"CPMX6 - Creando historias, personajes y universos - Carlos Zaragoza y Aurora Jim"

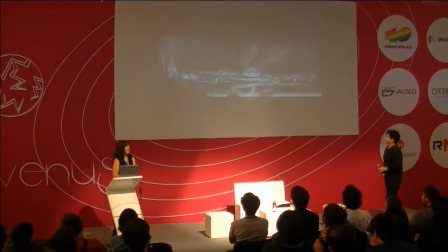984s
Eso es que simplemente, aplauso, os quería contar que
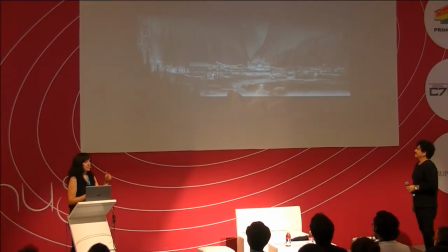989s
lo voy a usar simplemente para hacer una descripción de lo que significa diseñar
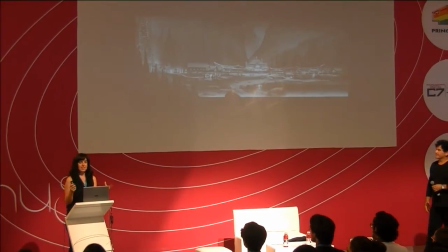995s
lo que es el desarrollo visual en un estudio como un estudio grande y lo que hacemos los diseñadores o diseños de desarrollo visual,
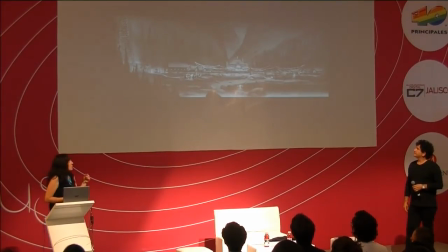1003s
artistas de desarrollo visual. No sé si habéis visto todos el tráiler y el teaser. Pues transcurre, el teaser fue lo primero que salió, y transcurre todo en el campamento de los monstruos. Entonces yo tenía el encargo de diseñar el campamento entero. Así que tuve que pensar dónde poner cada elemento para que la acción que fuese a pasar tuviese sentido.
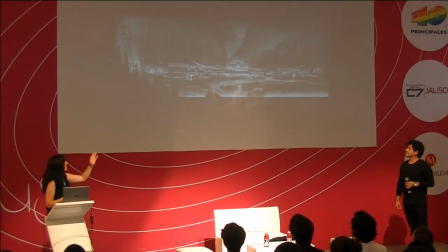1023s
Y luego para ir a rodar a cada área particular. Entonces esta es la visión general. Esto es en color, es el siguiente paso.
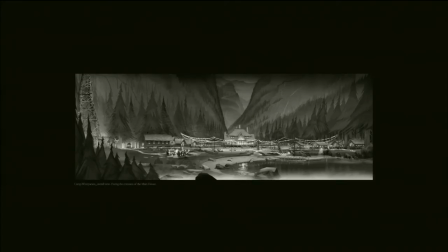1032s
Una vez que se aprueba el diseño y el director está de acuerdo en que todo eso funciona,
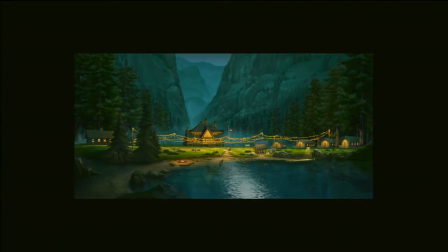1037s
se pinta para que los artistas de modelado, texturizado, iluminación puedan hacer su trabajo y modelarlo para la película.
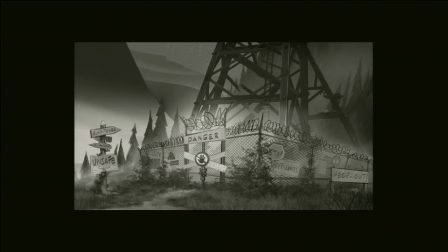1045s
Este es otro de los ejemplos, very early diseño de la torre.
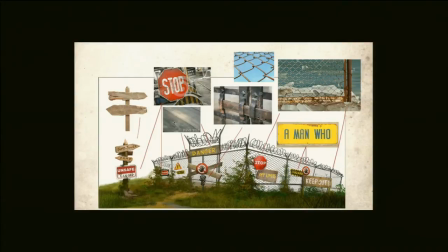1050s
Se pinta y se detalla los materiales que se van a usar. Este es el diseño de la torre en general, ya no solo de la base.
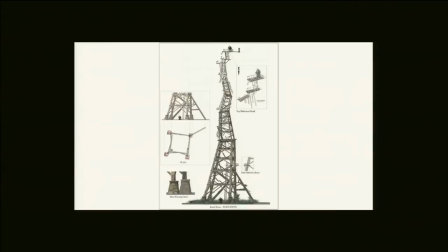1059s
Como veis, es muy retorcida porque tiene que dar sensación de inestabilidad y de que se va a caer en cualquier momento y que es realmente peligrosa, pero con un sentido cartoony, un sentido cómico, ¿no? Es casi como un personaje. La misma está muy desestructurada.
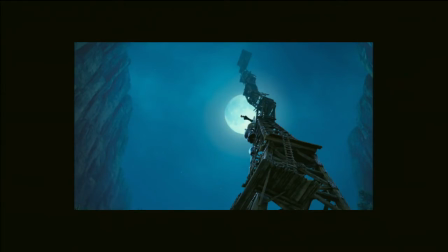1073s
Como veis, luego cuando se pone la cámara en la película funciona muy bien. La puede rodar desde todos los puntos de vista. Uy, gracias, se ve mejor. La puede rodar desde todos los puntos de vista y al haber hecho una estructura tan asimétrica funciona bien para contar la historia, porque todo lo que diseñamos,
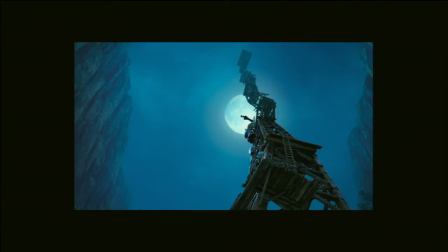1092s
los diseñadores de desarrollo visual, tiene que estar al servicio de contar la historia, de contar una historia, de apoyar a los personajes en su viaje emocional. Y además, otra cosa es que los diseñadores de desarrollo visual tenemos que diseñar todo lo que se ve en la película,
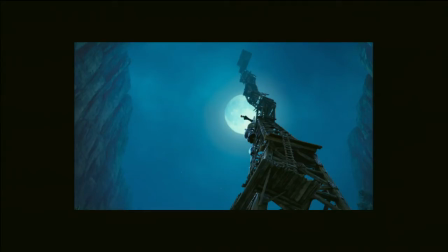1107s
porque en la animación no hay nada, hay unas palabras escritas en un guión, entonces hay que visualizarlo y ese es nuestro trabajo. Hay distintos estados, como lo que ha contado Carlos, el estado very, very early,
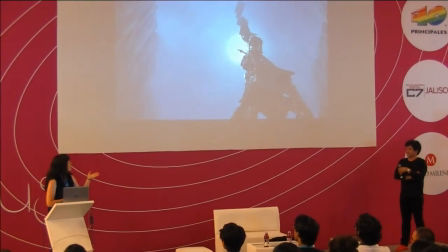1117s
que es cuando se trabaja en general, y luego está este momento en el que detallamos cada elemento.
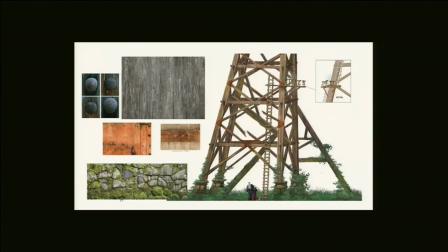1124s
Entonces veis el color detallado y la textura. Veis que hay que detallar todo.
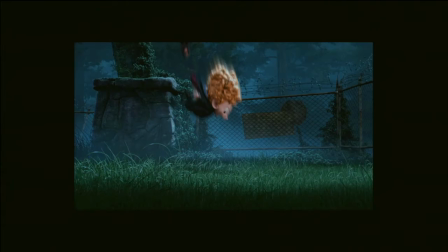1134s
Aquí ves la vegetación, qué tipo de madera, porque luego no sabemos cómo, cuando pongan la cámara, tiene que funcionar para cualquier plano.
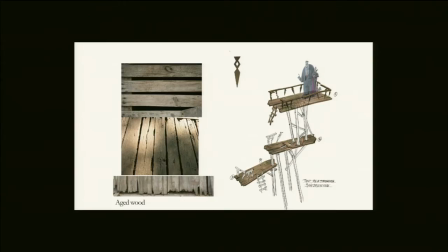1144s
Este es el top de la torre. Lo mismo, tenéis aquí el diseño y aquí las notas para texturizar.
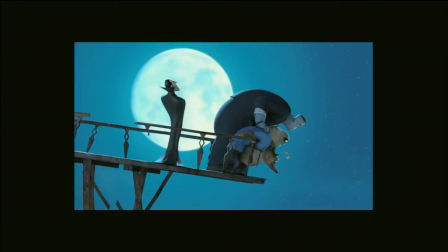1155s
Y aquí tenéis el acabado final. Y veis que el diseño funciona muy bien porque da esa sensación de total inestabilidad.
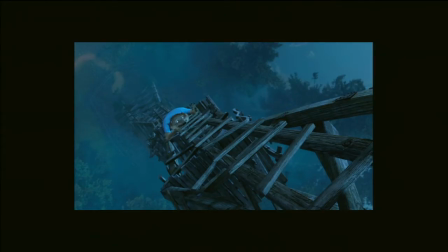1162s
Aquí es simplemente lo puse como para que vieseis cómo había funcionado luego las notas de texturizado.
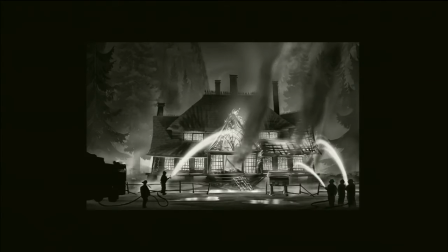1170s
Y una vez que hemos diseñado el campamento, viene lo divertido. Lo quemamos, lo destruimos. Es como cuando eres pequeño, te has dedicado a construir algo con mucho cuidado y te dice tu madre, ¡ay, qué bonito te ha quedado! Entonces dices, espérate. Agarras y lo destrozas, es cuando mejor te lo pasas. Pues igual hicimos aquí.
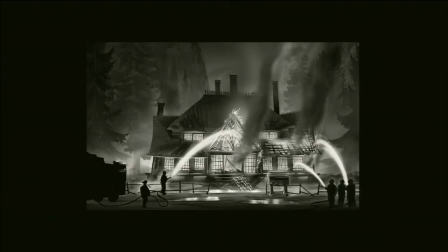1186s
Destrozamos el campamento, lo incendiamos totalmente. Como podéis ver en la siguiente escena.
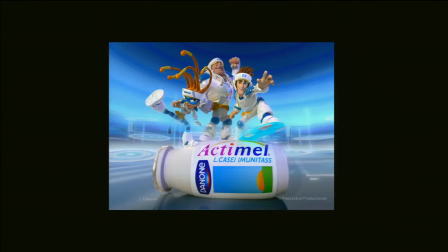1194s
explosión de la torre, cae, explota, uy, y se incendia todo. Bueno, aquí os quería comentar simplemente, esto es un trabajo que hice para de diseño de personajes.
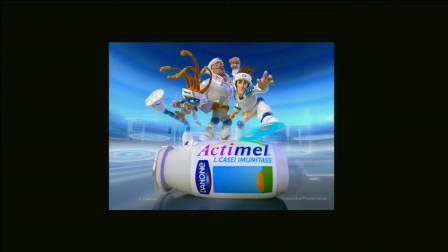1210s
No nos va a dar, vamos a hablar sobre todo de desarrollo visual, de puesta en escena y de escenarios.
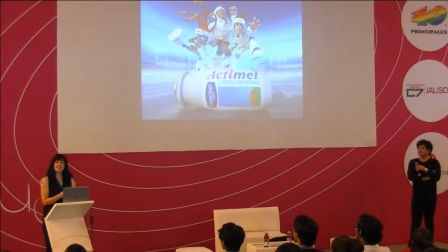1216s
Y no nos va a dar tiempo a hablar de personajes. Pero yo voy a estar dando una charla a las 6 en el escenario Marte sobre diseño de personajes ya más orientado a videojuego y cuál es mi proceso, cómo hago para diseñar desde from scratch, ¿no? Desde el principio. Aquí.